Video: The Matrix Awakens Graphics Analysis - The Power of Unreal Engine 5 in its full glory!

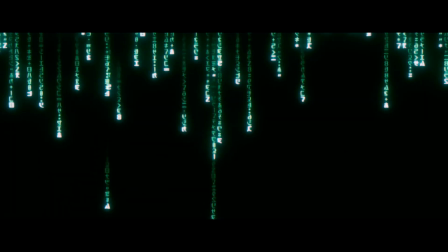Alright, now that we have assimilated the theory, it is time to get down to the nitty-gritty of this film.
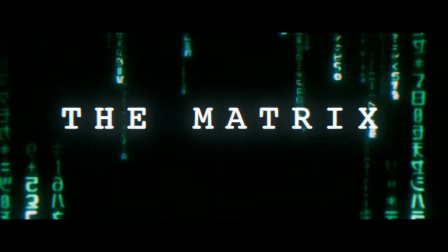We will now answer the question, what is The Matrix Awakens? I think that first of all we should realize that we are not dealing with a game in the literal sense of the word.
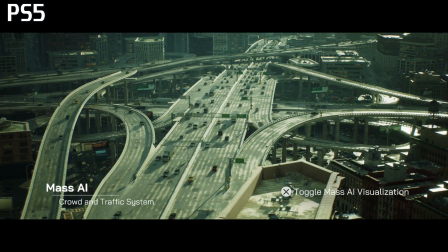Epic has given into the hands of players demo version of their powerful tool to prove how advanced this technology is,
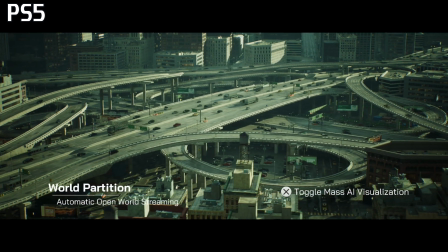while allowing you to check it not on powerful computers, but on available to everyone consumer hardware.
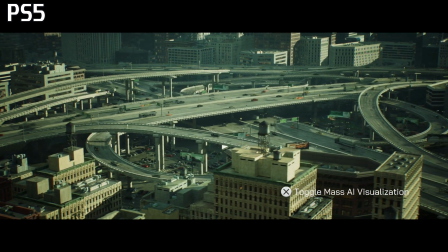Which is why they decided to make available versions for current generation consoles.
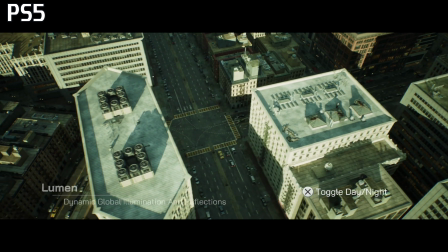We're already approaching the moment of analysis of the hero of today's episode. But before we get into that point, I would like to give you a few interesting facts. You
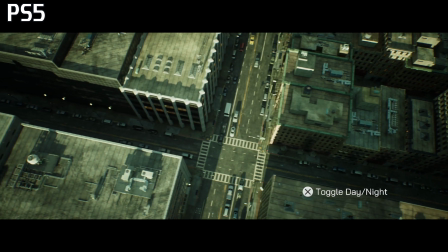must know that the team of about 70 people is responsible for creating it, and it was noted that the main core was only 30 developers.
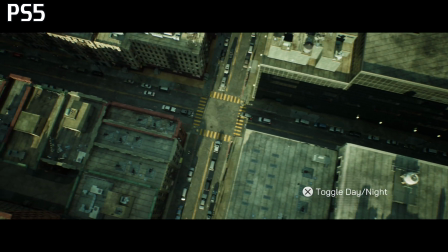The rest came and go during the development of the project.
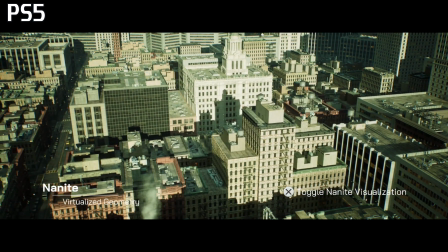The demo is divided into two larger sequences, separated by a flight over the city to showcase the main technologies implemented in Unreal Engine 5.
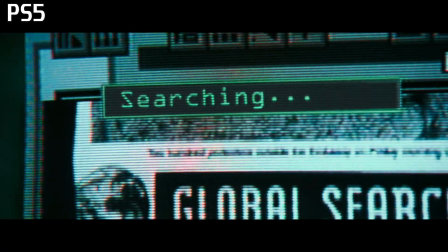The opening sequence of the demo is an impressive demonstration of UE5 graphics rendering capability.
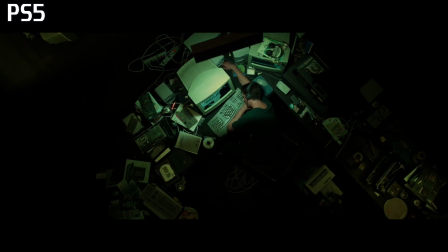The developers deliberately recreate shots from the original film, making the viewer wonder if that's what we're seeing is real.
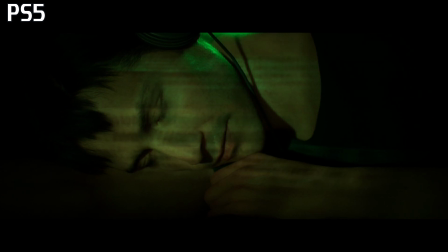Now take a look at how these graphics compare to the Wachowskis' iconic work.
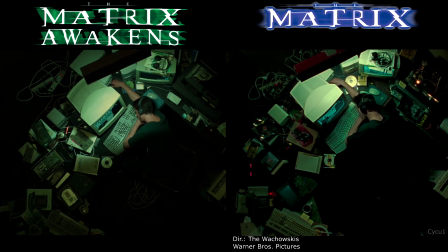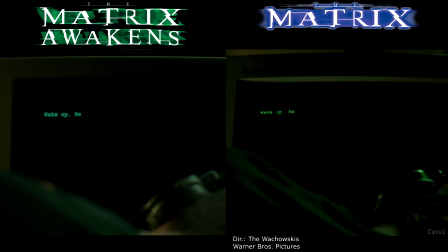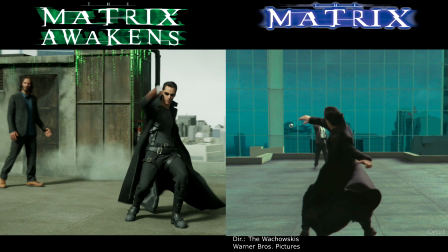Shockingly accurate, right?
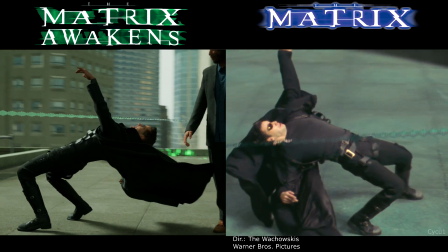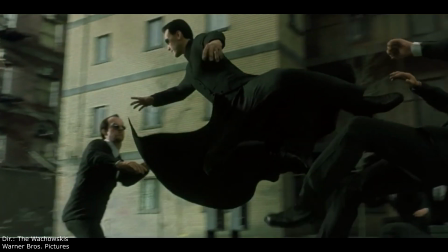And do you remember the rubber Keanu from The Matrix Reloaded?
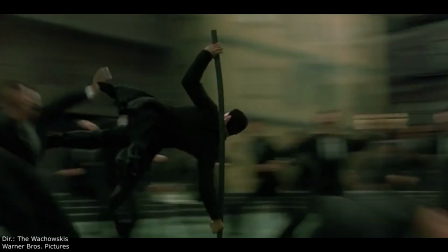This is how his character looks like on Xbox Series S, the weakest next-gen console at the moment.
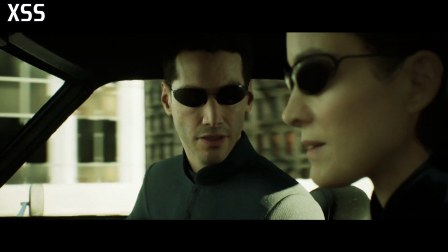Right on. You know about this? Yeah. It's all supposed to be a little unreal.
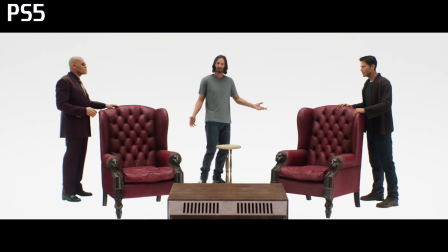Word of advice.
Moving on, we see a mix of footage with live actors and the same characters digitally generated.
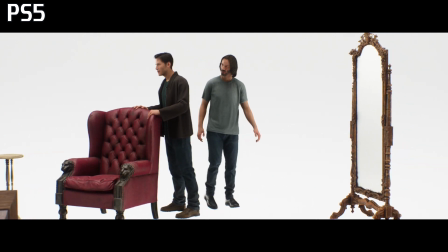It's as if the creators wanted to put us to the test of recognizing what is and what isn't real.
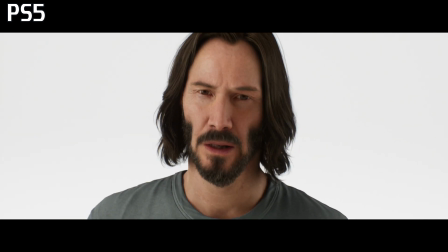So, are you able to recognize computer graphics from reality?
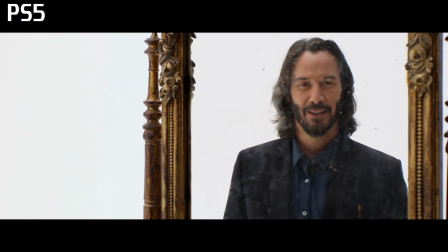The moment when Carrie and Moss appears on screen is actually a fragment that is pre-rendered.
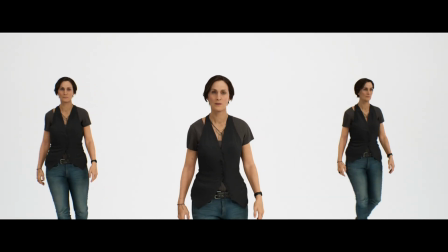The developers explained that due to the number of characters visible on screen at one time,
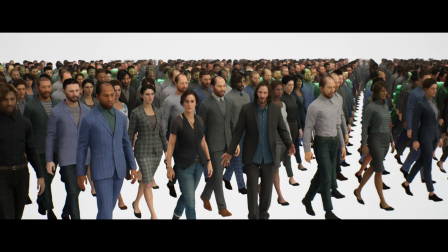they were unable to provide satisfactory fluidity on consoles, so they decided to use video instead of real-time graphics.
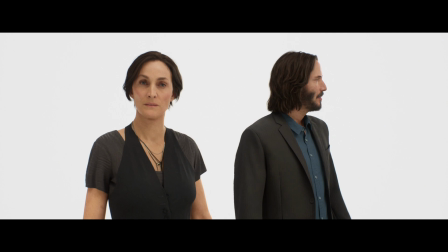They also assured that what we see was fully generated by Unreal Engine 5, only on a more powerful platform.
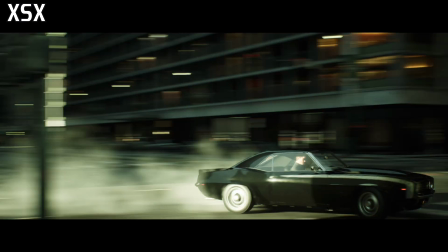The next scene is a return to graphics generated by the console hardware.
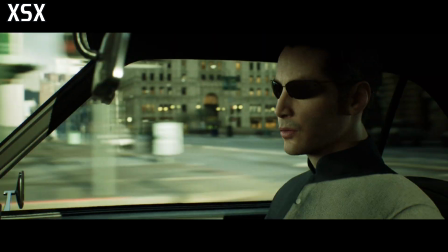What we have here is a truly cinematic shot, which frame rate has been reduced to 24 frames per second,
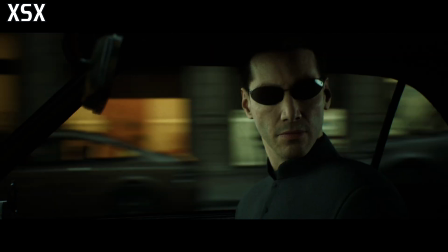the gold standard for this type of moving images, to give it that cinematic feel,
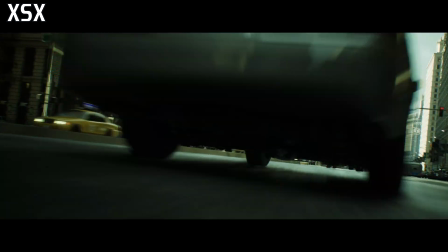if you will. The entire sequence is brilliantly directed, bringing to mind the iconic highway chase scene from the original trilogy.
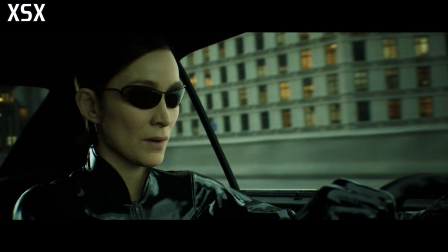What's interesting here is the fact that the creators from Epic show us a
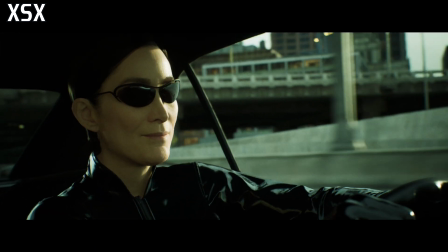juxtaposition of characters created on basis of scans of real actors, only to show us a man generated by MetaHuman a moment later.
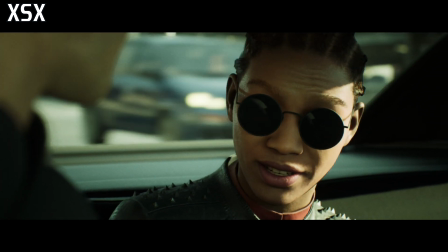The differences in quality are rather hard to spot, which itself is very impressive.
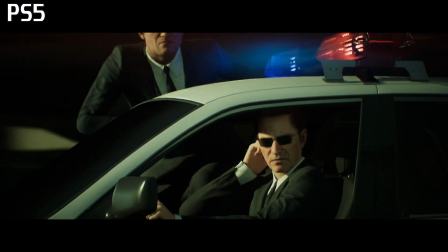The shooting section is also a demonstration of the physics calculated by the engine,
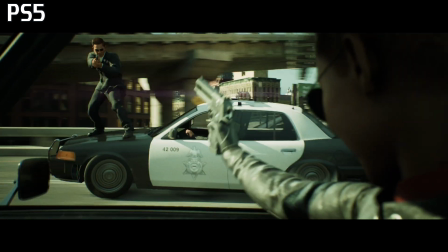specifically the module responsible for it, called Chaos.
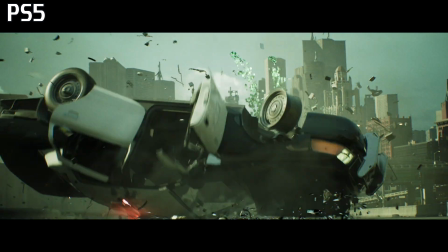The developers ensured that all car crashes are not scripted, but counted in real time.
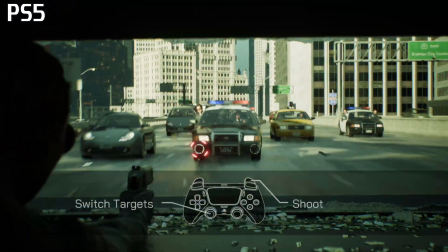Moreover, they clearly emphasize that the whole ride takes place in the same city, which we can freely explore in later part of the demo.
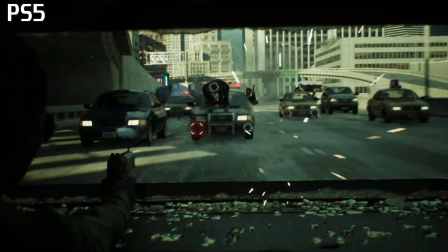It is in no way a special part of the scenery cut out and rendered separately without burdening the processors with a larger area.